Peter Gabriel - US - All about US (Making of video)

'Blood of Eden' because it was the time when man and woman were in one body,
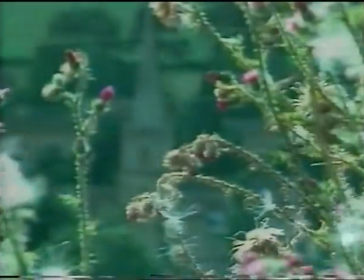20:17 and in a sense, you know, maybe in a relationship, in making love, that's a struggle, is to get some form of merging of boundaries, of some real powerful union, and there are many obstacles to this. It's very interesting working with Peter because he likes to work as a sort of team and he likes to brainstorm ideas.
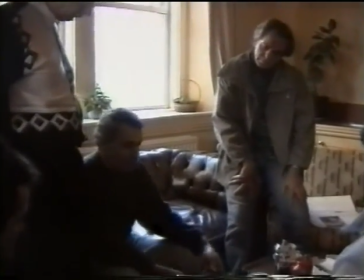20:42 So the sort of history of this video is that we've sat around and talked about his ideas, about how he sees the song, why he wrote the song,
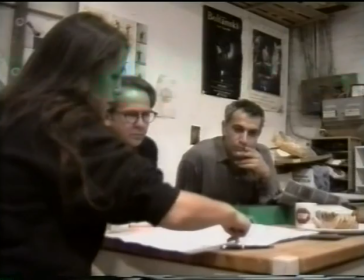20:51 his visual ideas, because he has a lot of visual ideas as well as, you know, ideas that are... He's very fertile. Yeah. He's also very fertile. In a way, we're all sort of directing this together because...
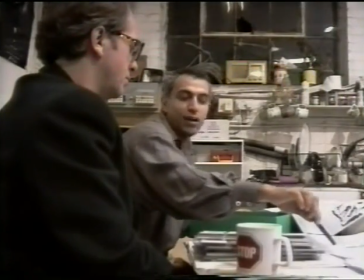21:03 We have the artist, Zadok Ben-David, who... It's his world we're trying to recreate.
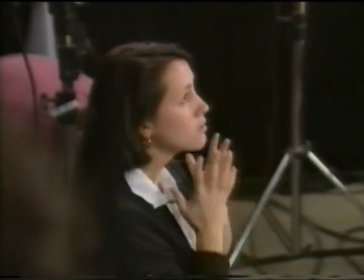21:09 And we have Peter, Michael and myself. Which sounds a bit shambolic, but it's actually been good fun so far. The history is that Zadok was commissioned, he was one artist who was commissioned to interpret the song in a sculptural form.
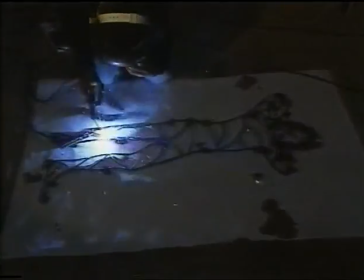21:25 So he produced a piece for Blood of Eden. And we've used that as a sort of basis for the video.
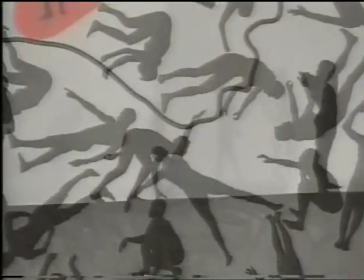21:34 I really like the work of Zadok Ben-David, and there's a simplicity and purity to the images and the way he uses figures.
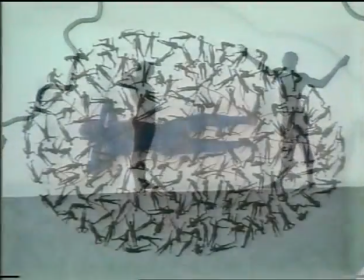21:42 It seems very touching and very personal.
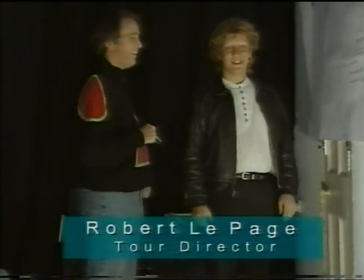21:46 We also had the input of the theatre director, Robert Lepage, who's doing plans for the stage show,
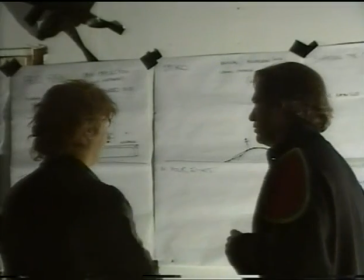21:53 and he knew that we were doing Blood of Eden, and it's a lot of people's favourite.
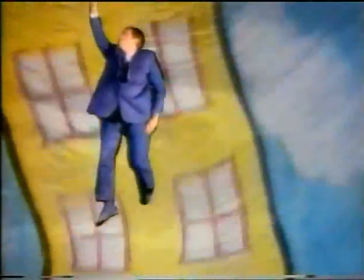21:57 And he spent a lot of time talking to us about how to create atmospheres in a very simple kind of way.
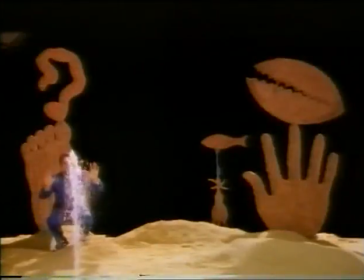22:05 And so we chose to recreate Eden.
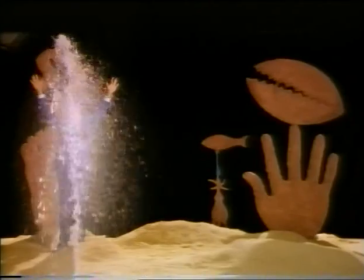22:08 We chose to do the garden as an emotional landscape and make it very abstract because we didn't have
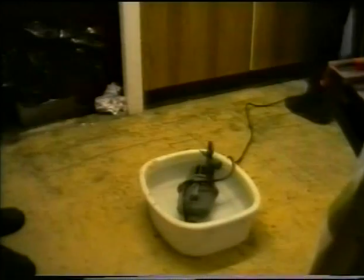22:15 masses of finance to create wonderful gardens in Gardens of Babylon.
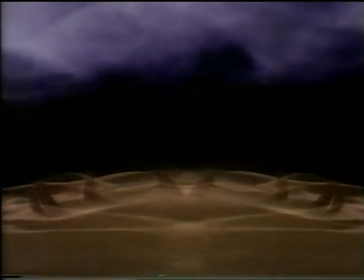22:21 So we've done it in a very kind of simple way, but I think powerful. Well, the landscape is inspired by Zadok Ben-David's work.
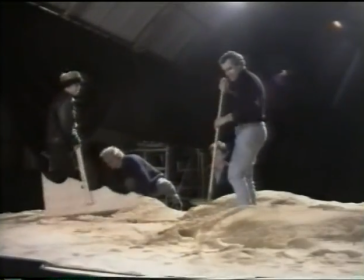22:28 And we've chosen to produce a sort of desert landscape. Zadok's an Israeli artist, and so a lot of his influence has come into this.
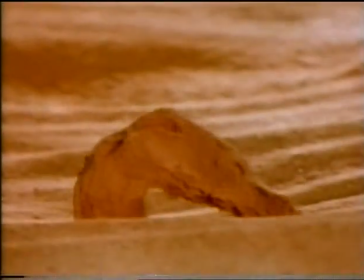22:36 He was born in the desert. A lot of his work relates back to the desert. So we have this sort of desert Eden, and then things grow out of the landscape.
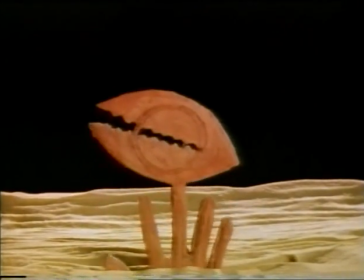22:45 Instead of it being sort of, you know, trees and bushes or whatever, they're actually Zadok's sculptures which grow out of the sand.
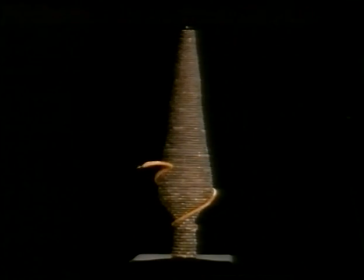22:50 So we have a tree which is made of logs of all different types of trees. So you have a kind of poplar tree, the shape of it, but it's actually made of cherry and willow and lots of other things.
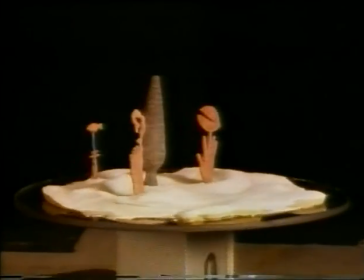23:01 We've done things with models to sort of change the scale. So we have little model elements, like a model sort of world, like a sort of Bosch-like world.
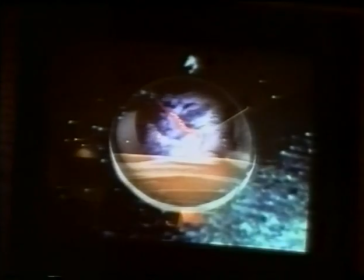23:11 And the trick is to sort of try and combine these sort of model elements with the real stuff and make it look effective.
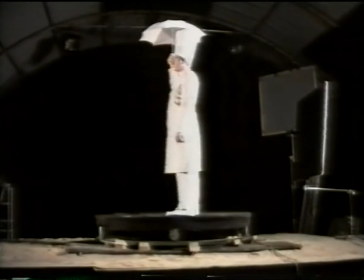23:18 We chose to shoot against black because blue screen is still very crude.
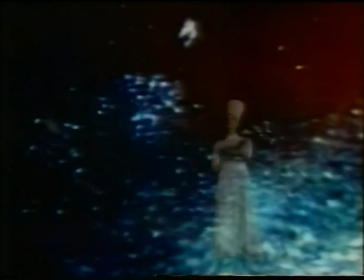23:22 And what you tend to get is a not a very nice light.
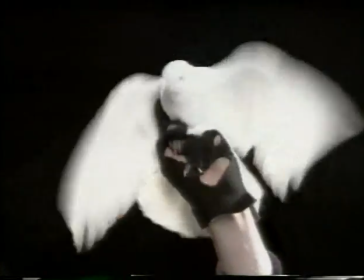23:28 You get blue light reflecting onto people's heads and things like that. So we chose to do it all in a more kind of traditional film way, where you use black as your base.
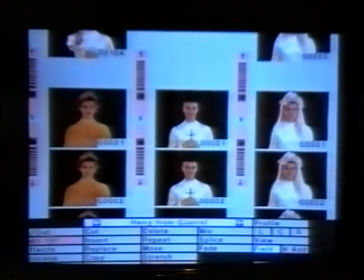23:35 We've never really met Sinead before, so we were wondering what it was going to be like when she appeared.
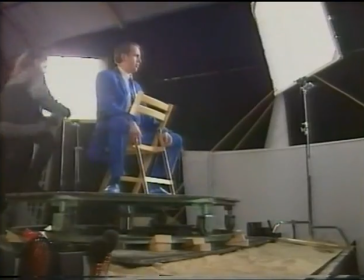23:42 And we also hadn't really seen the costumes before. I think the costume lady, Annie Simons, has been working sort of day and night for the last couple of days to finish this stuff.
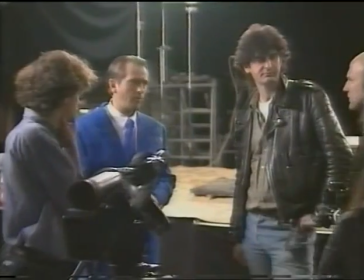23:50 So when Sinead walked in one of these costumes, it was incredible, because it suddenly changed a lot of the ideas that we had, some of the sort of preconceptions we had.
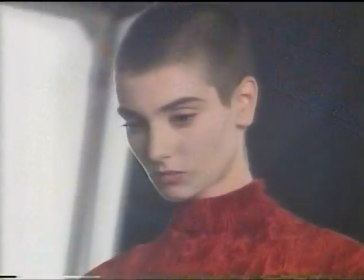23:59 Sinead I met in Chile.